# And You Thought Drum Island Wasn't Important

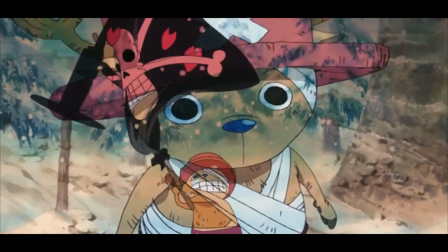[4:18]
It is one of the main symbols of the Ark that also appear on Dr. Coreja's shirt and even in the shape of Chopper's hooves.
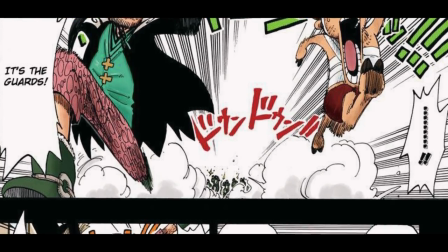[4:26]
And so Hero Look ignites a burning admiration for both medicine and
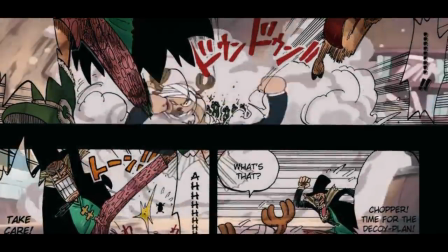[4:31]
pirates in Chopper and over time he manages to warm the reindeer up more and more.
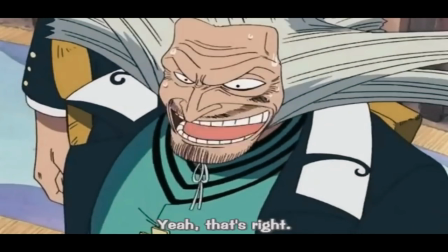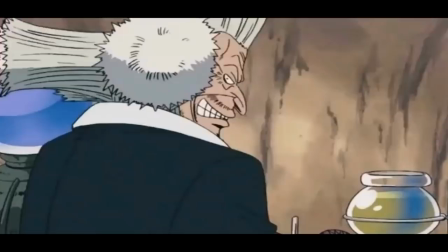[4:42]
And he even gives his very first present to Chopper, a big pink hat, similar to the one he wears himself.
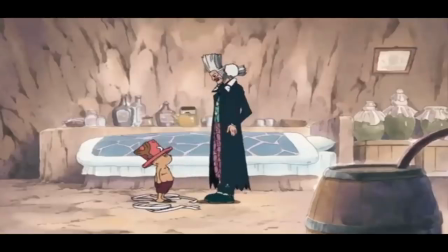[4:50]
However, after roughly a year of growing to love each other, in a heart-breaking scene, Herolook suddenly kicks Chopper out.
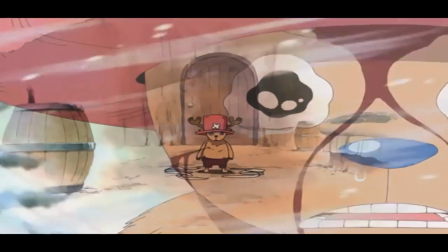[4:59]
What at first sight seems like another betrayal, quickly turns out to be an act of kindness,
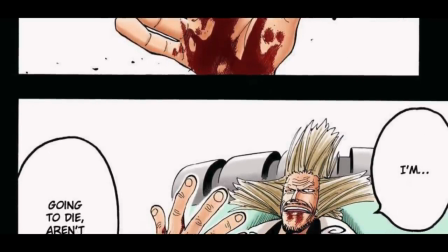[5:04]
as Herolook has once again caught an incurable disease and doesn't
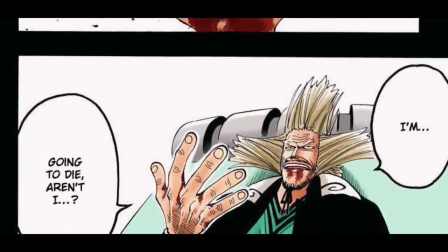[5:09]
want Chopper to see the only person he ever had in his life to die before his eyes.
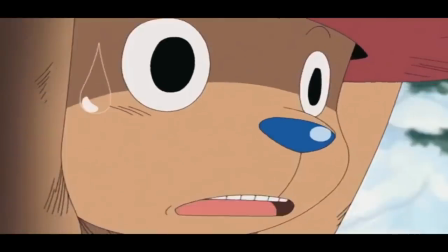[5:14]
Chopper however overhears a conversation he has with Dr. Kurehar, the only other doctor on the island outside of the King's control.
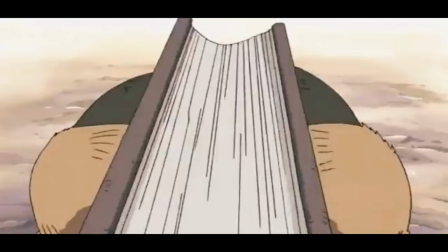[5:22]
And so Chopper sets out on a dangerous journey to look for a mushroom that he found in one of the medical books,
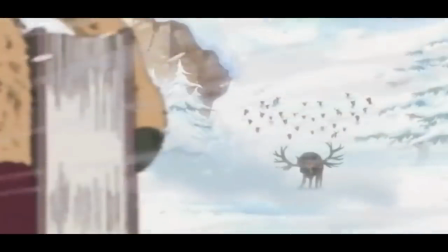[5:28]
during which he has to face his old hurt and past.
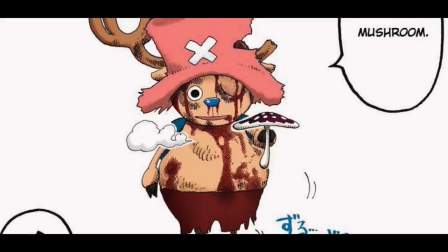[5:32]
Finally, he returns to Herolook, heavily injured but with the mushroom in his hand.
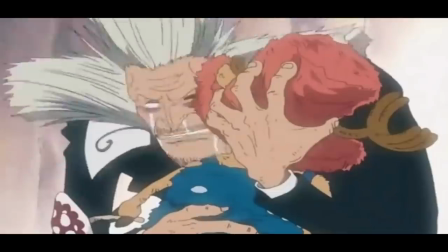[5:38]
Upon seeing him, Hero Look embraces him in a tight hug and is relieved that his son is safe.
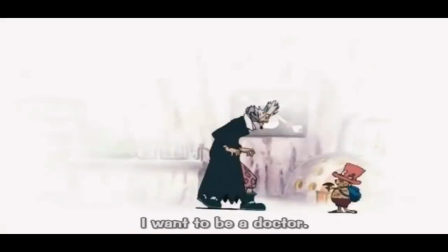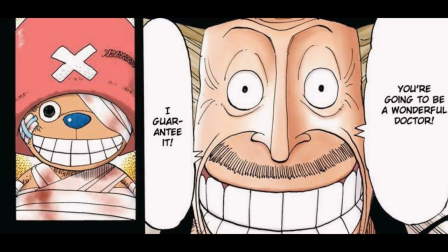[5:51]
Happily he consumes the mushroom that Chopper has brought him and after saying goodbye to Chopper, quickly hurries off towards Corea's house.
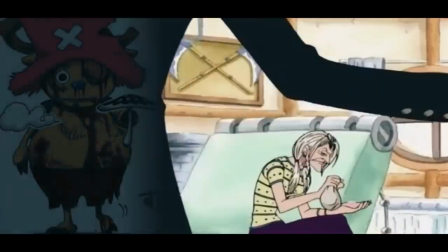[6:00]
Here we enter the climax of the scene. We learn that the mushroom that Chopper has found actually contained a deadly poison,
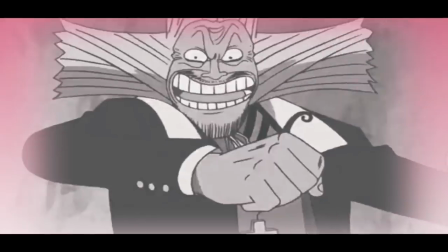[6:07]
as he misinterpreted the skull symbol next to it for the all-powerful symbol of pirates that Hiroluk had shown him.
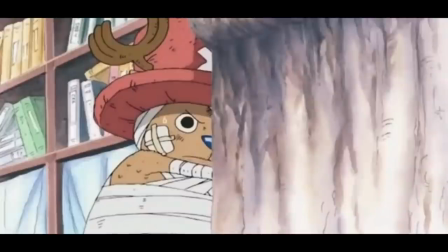[6:15]
And so after finding out what had happened, Kurea hurries to find Chopper and tell him the truth and that kindness alone can't heal people.
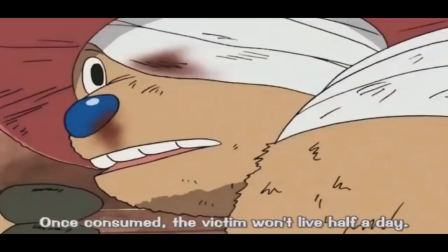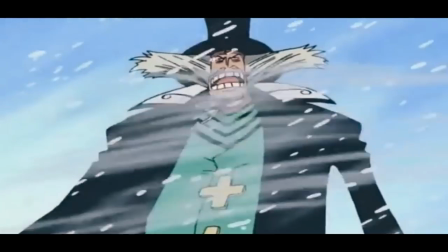[6:31]
Hiroluk meanwhile heads to the castle, where the king has set a trap for him by declaring that all of the country's doctors have fallen ill.
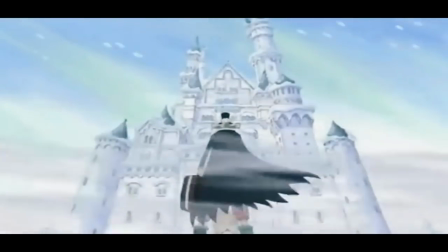[6:38]
Finally he arrives at the castle and he realizes that it was a trap all along and that all the doctors in the country were actually fine.
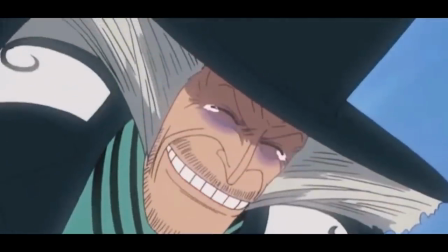[6:47]
Already being close to death, he breaks down in tears of joy at the news and holds one of the best speeches in the story.
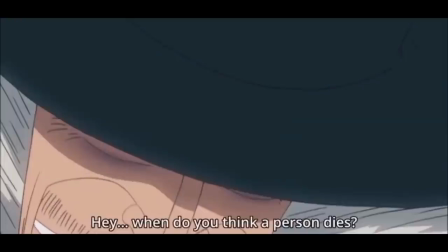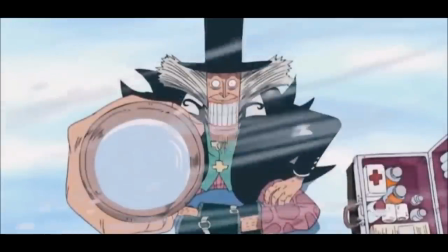[7:01]
And before Walpole can order his men to kill him, he blows himself up.
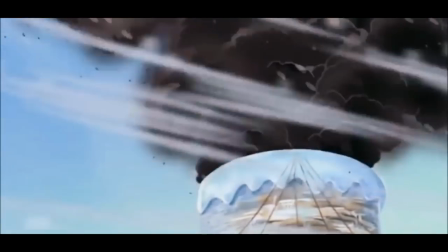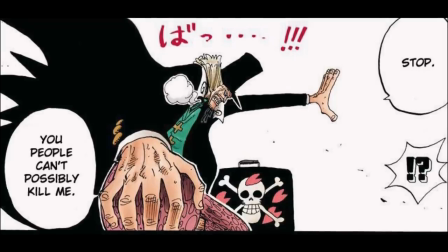[7:13]
I am pretty sure that this might have been the very first time that I have ever shed a tear watching an anime.
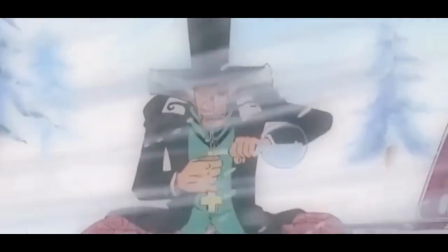[7:19]
This scene here just hits home differently for me in a number of ways.
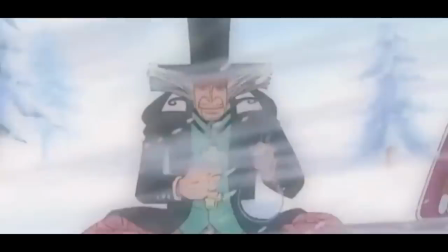[7:24]
I absolutely love winter and the snow and so the quiet and peaceful design
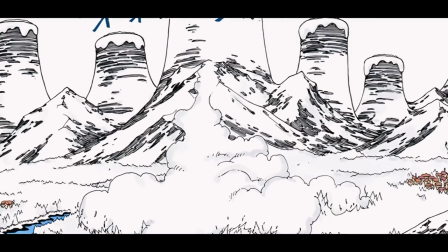[7:29]
of Drum Island as a location already creates an almost friendly ambient for me.
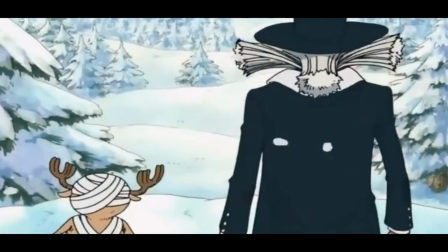[7:34]
And a constant snowfall carries a sense of calming serenity, but also of quiet, inexorable death.
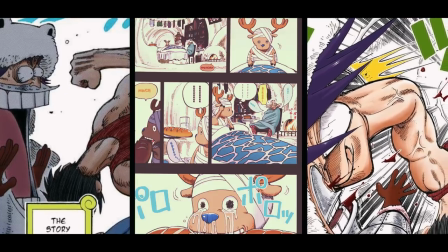[7:41]
And the way that Oda opens the flashback with Luffy about to punch Wapol in the face
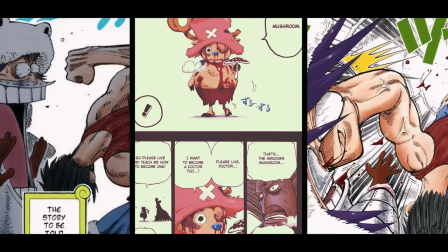[7:46]
and ending with the punch landing is a great use of portraying the flow of time,
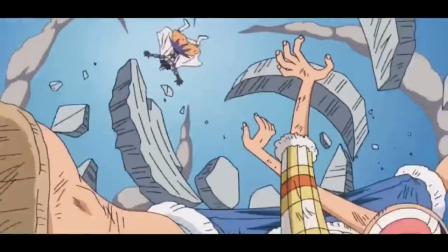[7:51]
while at the same time making for an incredibly satisfying ending after seeing the fruits of Walpole's narcissistic character,
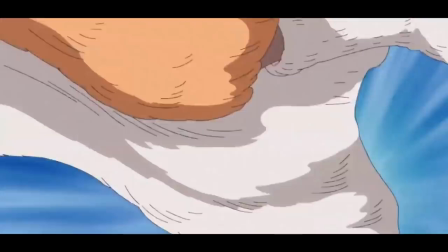[7:58]
who I believe to be the only thing about this arc that isn't really good.
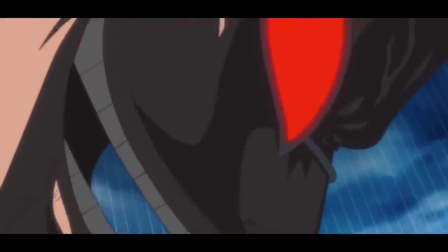[8:03]
Just imagine a villain of the likes of Doflamingo or Crocodile in this context and the entire plot becomes even better than it already is.
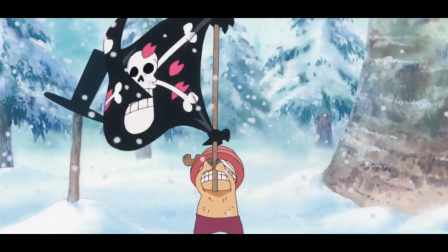[8:11]
But this scene is a lot more than just a beautifully crafted backstory for the next straw hat.